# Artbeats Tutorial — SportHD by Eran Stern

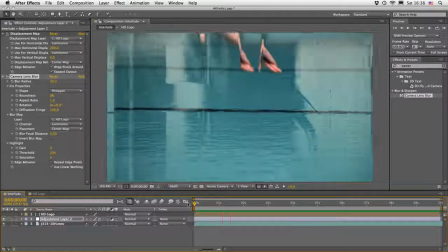734s
And since we are using this blur effect,
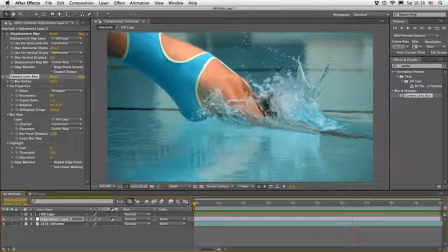737s
it's also have a feeling that it shifts the picture a little bit, which I liked very much.
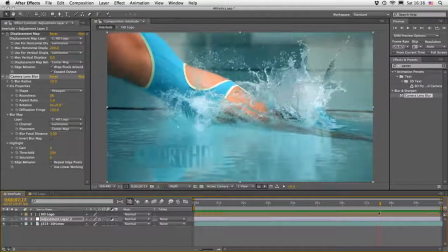744s
Although at the end, I didn't care for the logo at this stage. I thought that I might introduce a little bit of the original logo in terms of colors and maybe in terms of clarity as well.
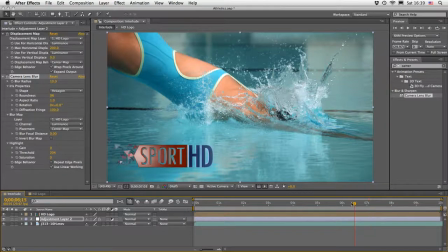760s
So let's open up the eye for it. And now we have everything mingled together on the screen.
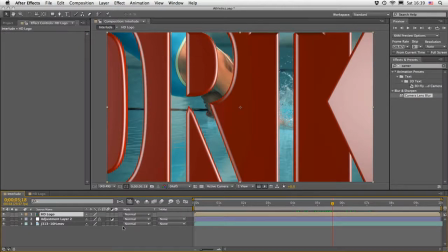767s
This is obviously too much, so we need to lower the opacity. Let's start with 50%.
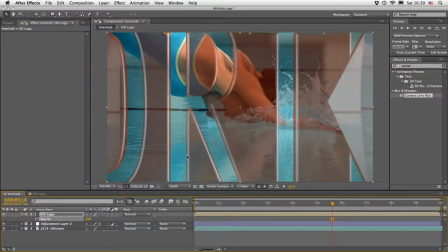774s
So we'll have some kind of a mix between those two. And then at this stage, at this point, I just started to play with my blending modes.
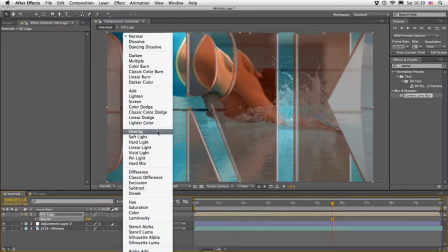784s
Now, of course, there are a lot of things to choose from. Always try at least 3.
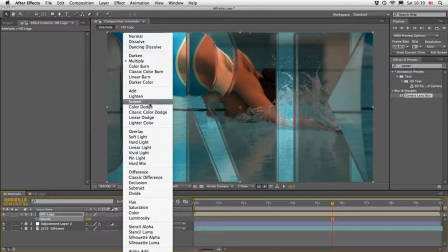791s
I will recommend the multiply, the screen, and the overlay.
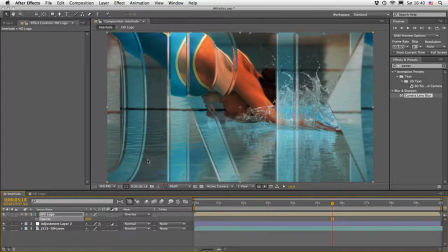799s
This is always my 3 starting points, and if I find something which works, then I'm going to leave it like this.
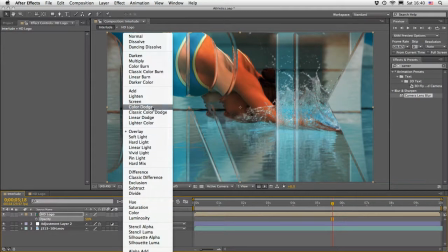806s
But in this case, I found out that color dodge is working,
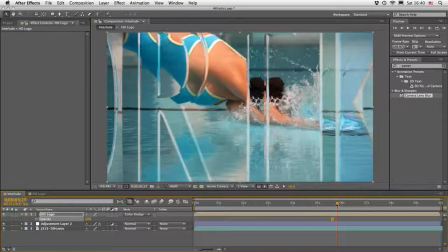811s
I think, the best here, because it keeps the glassy look.
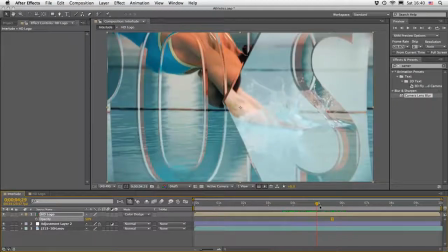816s
We can almost read the title once it rolling across the screen, crawling across the screen, and at the end,
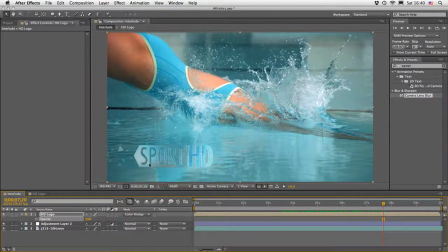823s
just before the logo will come to its full glory,
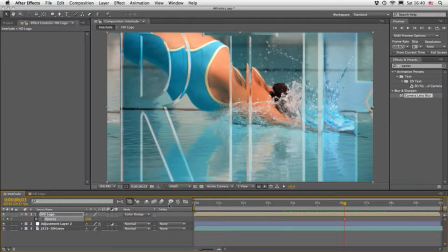827s
let's record a keyframe for the opacity and then move forward a little bit,
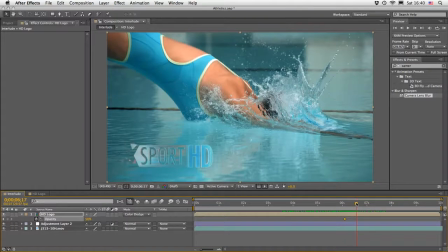835s
maybe around here. So maybe 622, and let's bring it to its full opacity, meaning it will not be transparent. We will only use the blending mode in terms of the mix between those two.
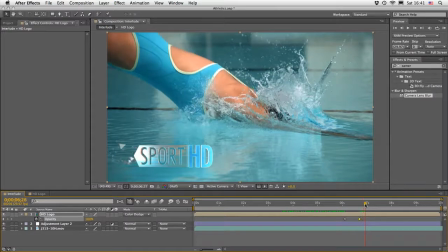851s
So we'll have our full logo mixed into the shot at the end.
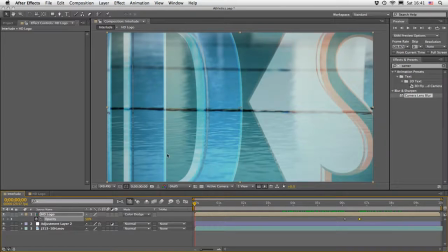855s
Okay, so let's play the first one full screen. We'll see how everything is working together.
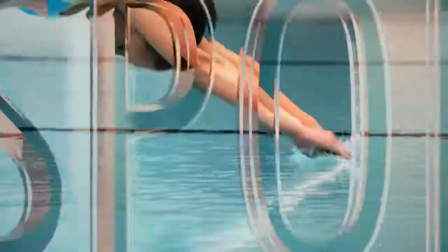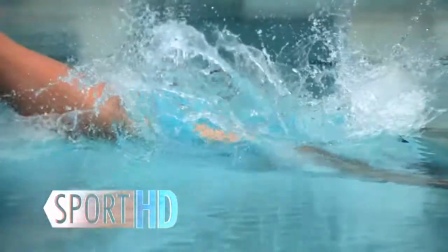869s
And I have to agree, this looks very, very impressive.
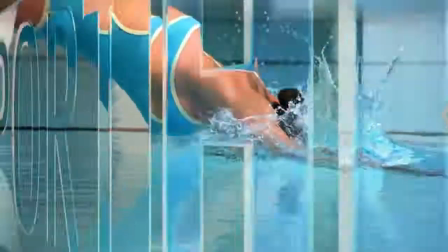874s
After seeing it a few times, I thought that, well, if it is really a good recipe, it should work with other footage as well.
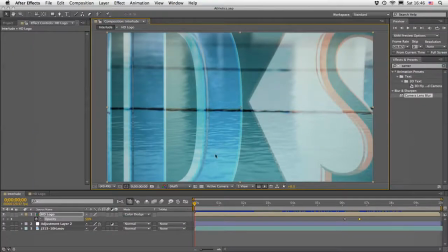882s
So let's give it a try and let's see how easy it is to replace footage. So I have another great clip here. I'm just going to drag and drop it on top of my other clip.
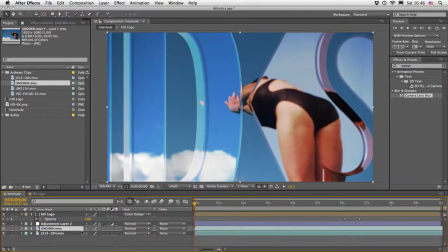895s
And this is once again a slow motion
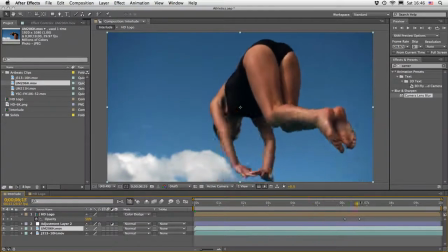899s
of a girl just jumping in the air, great for acrobatics and athletics and Olympics and everything,
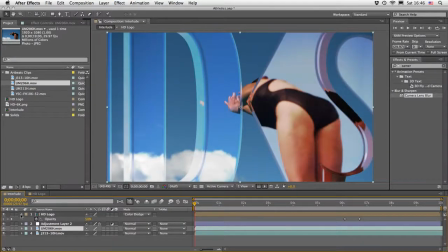907s
I guess, that ends with ICS, something like this. And so let's try it with this shot,
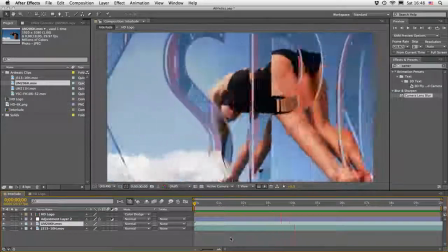914s
see if those graphics we just prepared are working with a different shot as well, and I think they do.
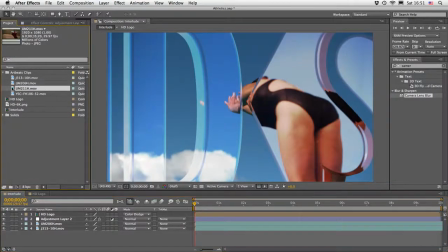922s
I'm not going to stop here. Let's try with another shot, and this is UM
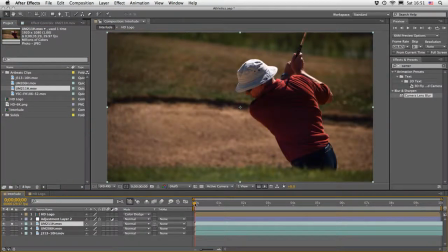930s
211, and in this case this shot is a little bit longer, and this is a great shot of a golf player just hitting the ball. So we need to time it. We know that here the logo is appearing from its revolving animation,
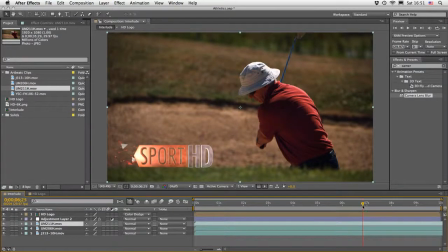947s
and just a little bit after it's on the screen, I'm going to drag it so we'll have the important motion here on the screen. So maybe something like this. We might want to see a little bit of the ball just distorting behind the letters, and then it will come up.
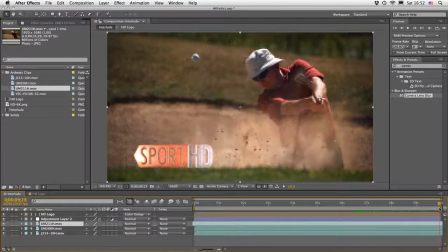967s
Our triangles will go to the left and the ball will go up in the air.
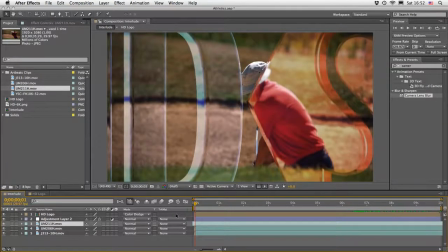972s
And let's once again preview it.